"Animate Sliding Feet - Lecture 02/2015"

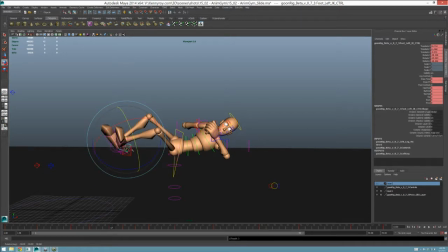2263s
basically need to be way up here.
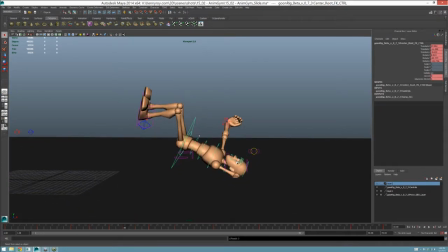Now again, I'm just roughly posing this, but the idea is simple. Want to get him contacting, want to get him landing on the ground.
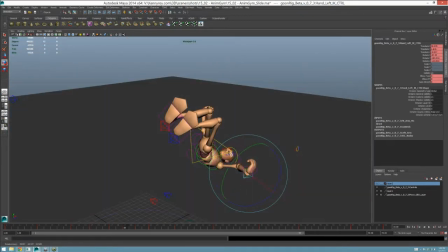2287s
If you remember from any of my contact lectures, the idea of contact is to not try to animate that exact moment
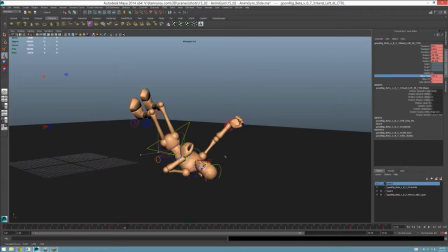2296s
when something touches another thing. It always feels a little bit contrived and it looks like a slow in.
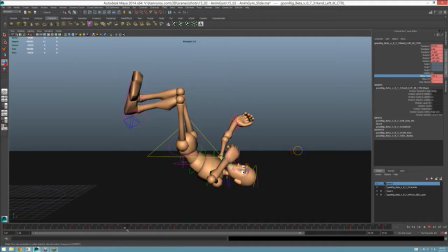2303s
So I'm going to adjust this so that there's a little bit more of a pose change on here as well.
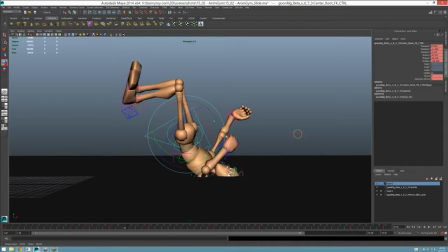2308s
In fact, let me do that right now. I think he needs to be more crunched up. So I'm going to bend this backwards, sink him into the ground a little bit more, and then get that room back with the spine.
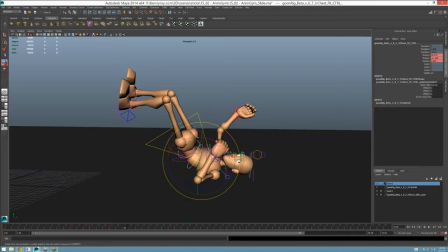2321s
See how much he's crunched up in his spine now? It's like a huge amount of compression right here from two frames ago, right?
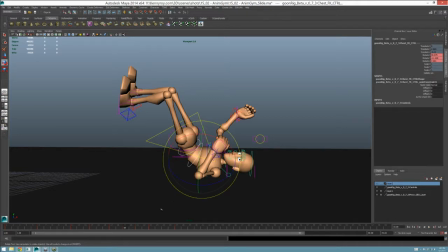2330s
Crunch. So that's enough for me, that's enough of a pose change where it looks like he might have hit the ground in between frames.
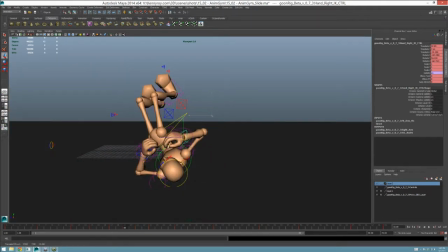2338s
So this hand needs to start coming up
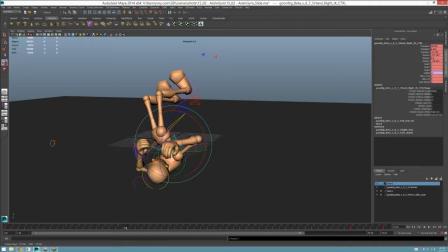2345s
over here so that it can reach kind of over his head.
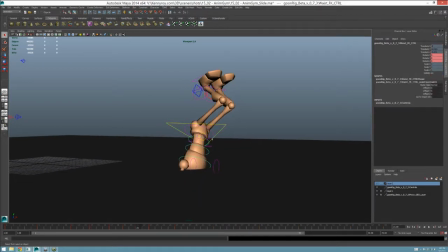2354s
I'm just gonna look at the spine right now. I'm gonna try to focus primarily on the spine. So that looks like he's rolling over his spine.
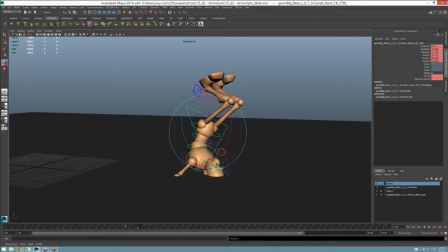2370s
Going over that shoulder.
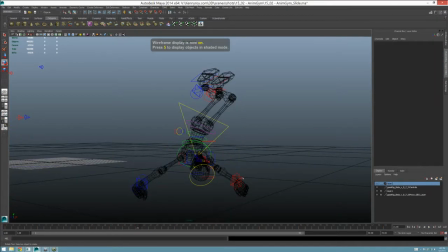2374s
Yeah. But this hand also needs to start coming out
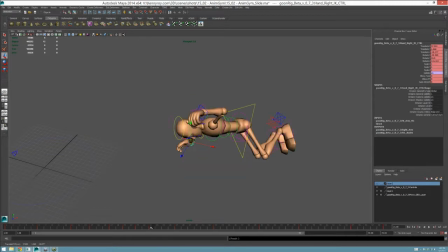2383s
above his head and planting.
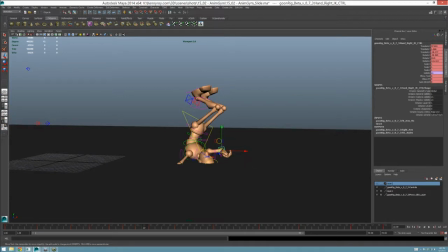2389s
And we might have to adjust a little bit of the spacing of this because what I'm seeing is it might be pushing a little bit fast on the sideways right here. Okay.
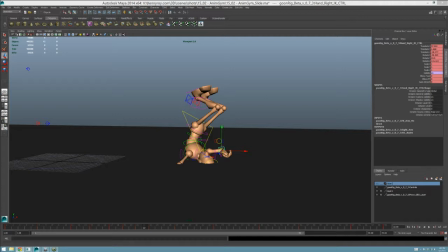Okay.
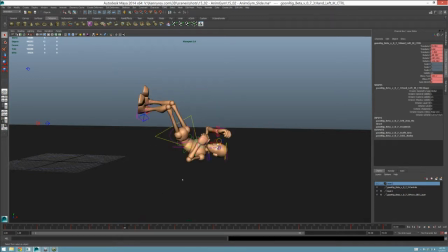2423s
Let me just get this arm out of the way because I don't want it to be distracting either.
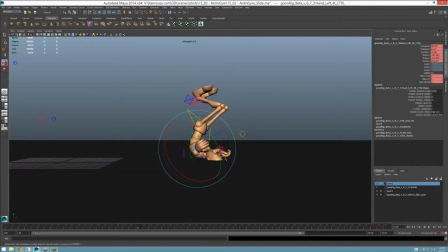2430s
I want it to be pretty smooth, actually. I'm going to be tracking an arc on this because ostensibly he's trying to catch this and keep it safe, right?
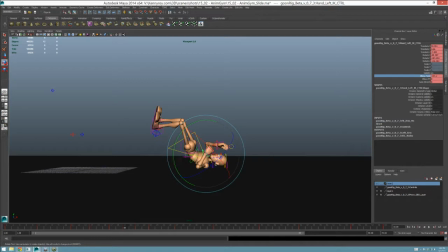2443s
So from his perspective, I should stay almost completely still.
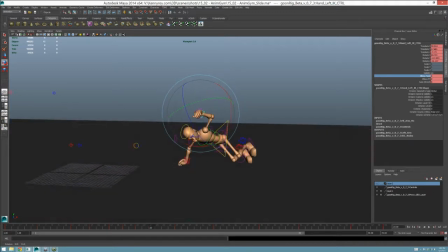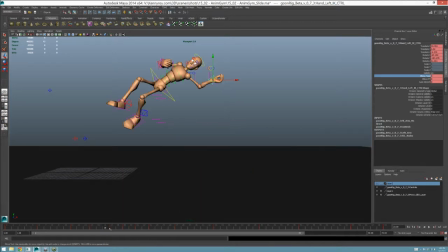2458s
Well, I haven't done this body pose yet, so it's dangerous to do that one yet.
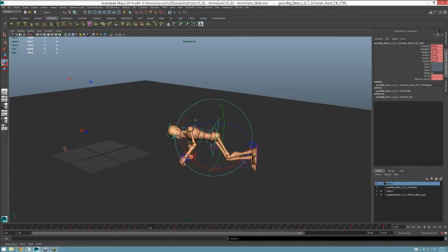2467s
But I do know that that's probably going to be very, very much changed.
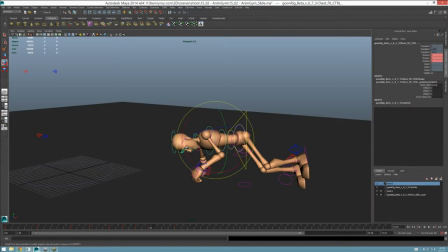2473s
So let's just go in here and do the spine real quick.
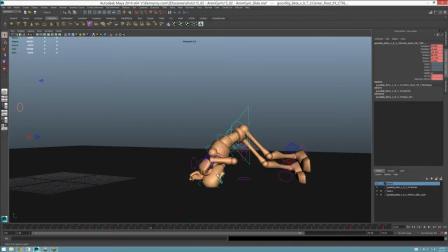Have the head coming out of there. Okay.
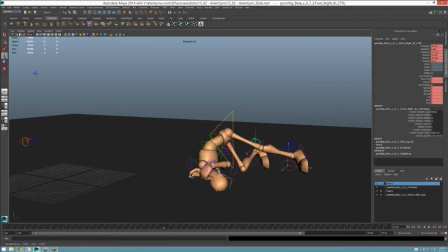2494s
And this foot is beginning to find its place.